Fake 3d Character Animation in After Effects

Hey everybody welcome back to another video I know it's been a while since I posted a video but I have something to tell you I've been doing live streams on my channel if you haven't yet checked one out you should definitely keep an eye out for the next live stream because there are a lot of fun and I'm able to answer your questions in real time in these live streams we're breaking animations down where I'm showing you how I approach certain animations it's a lot of fun and plus I get to go a little bit more in depth than I typically would in a tutorial or video like today's video speaking of today's video today we're going to break down this little animation that I made for my Instagram to celebrate hitting 7,000 followers by the way if you're not yet following me on Instagram you should almost to 10,000 followers I just need 300 more so go
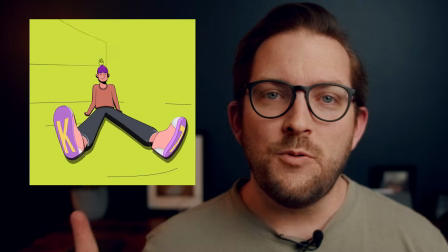check me out and give me a follow I really appreciate it now to break this down we've got a lot to cover so we need to dive right in but one more thing before we jump into the breakdown and that is stay tuned till after the breakdown because I'm going to talk to you guys about my character rigging and animation course that I'm coming out with and how you can get access to that course for a steep, steep discount. But I'm talking like 80% off of this course.
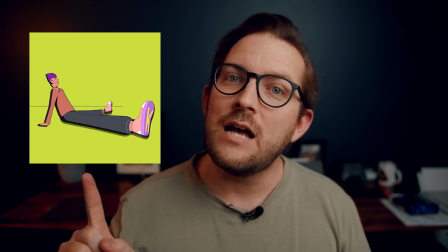So if that interests you and you want to be able to make animations like the one we're going to break down today or like this one or like this one,
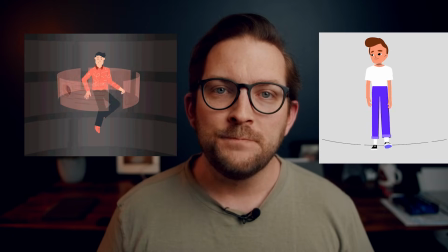then make sure you're tuned in after the breakdown. Okay, so without all that out of the way, let's get started.
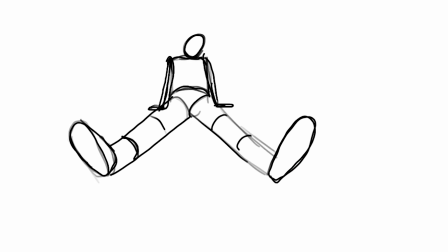So the first thing I did was to create this reference.
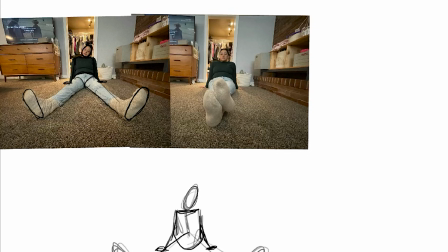To create this reference, I took photos in the key poses and then I just traced over those photos to give me a simplified
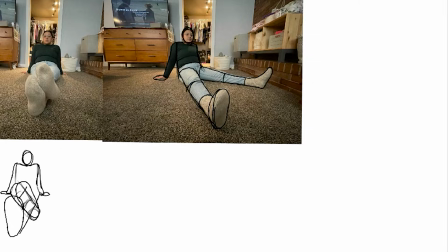version of the character and then I animated those at three frames per second just to give me a rough sense of timing. I'm showing you this reference just to illustrate that your references don't have to be that great. They can be really sloppy. They just need enough information for you to follow. Once I had the reference all set up, I started with animating the legs.
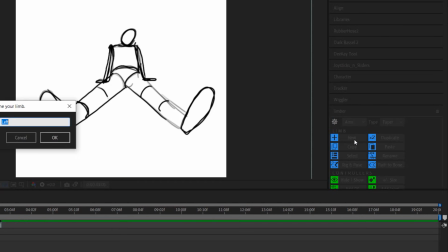For this animation, I use Limber because it is the only tool that I know of that can do this kind of animation. If you want to grab your own copy of Limber, I've left a link in the description below.
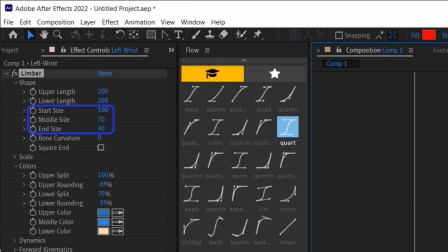With Limber, I have control over the width of the start, middle, and end of the limb, so I can use those to create the illusion of foreshortening, which is essential for pulling off an animation like this.
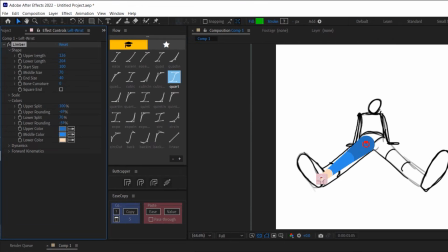Another aspect of Limber that makes this kind of animation possible is that you can keyframe the length of the upper and lower segment of a limb, which is also crucial for pulling off an illusion of foreshortening because as the limb moves to be more straight on with the camera, each segment of the limb will appear to be shorter. So here is my general approach to animating the legs. I keyframed each key pose and then just adjusted the motion path
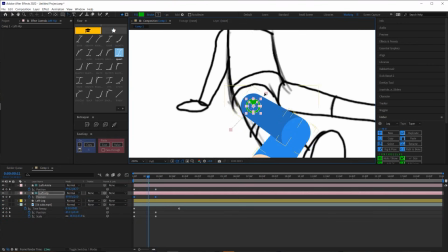of the different controllers to follow my reference.
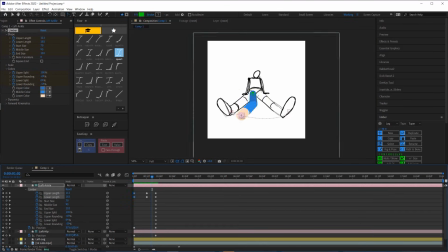I keyframed the top and lower half of the leg to adjust according to the reference.
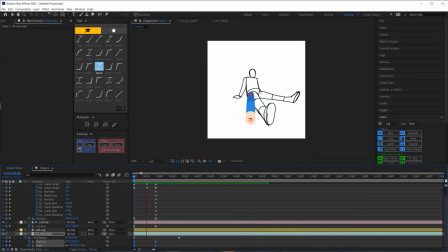As you can probably tell by now, this would have been extremely difficult to do without a reference.
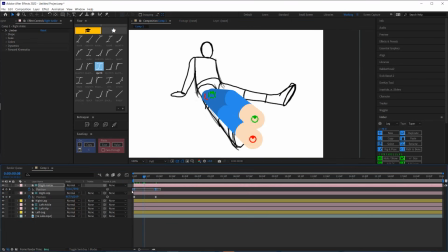And then I keyframed the taper of the limb to emphasize the shift in
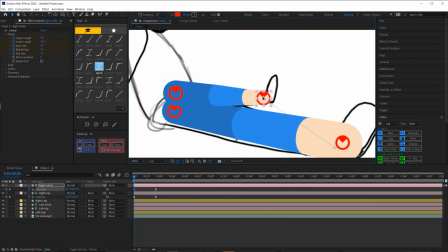perspective and maybe even exaggerated it a little bit from the reference.
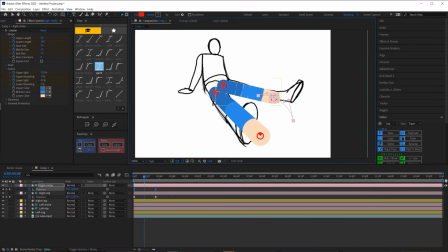The reference is really just a guide. You don't have to follow it exactly.
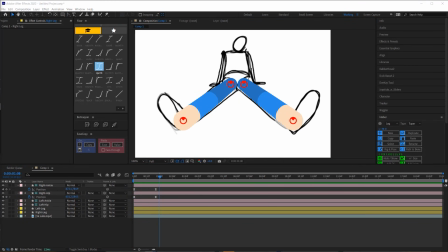The legs kind of serve as the foundation for this entire animation.
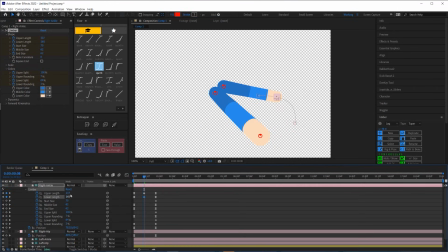So with that out of the way, let's move on to how I animated the shoes.
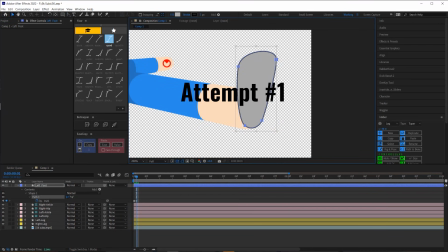Now, I have to say that the shoes is definitely the part of this animation that I spent the most amount of time on because when I first started I was just trying to work from my own imagination.
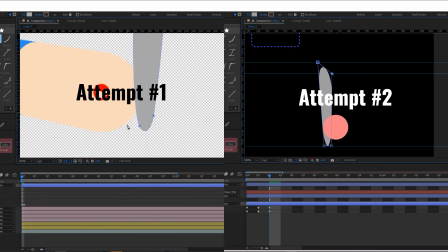But I probably stopped and started over a few too many times.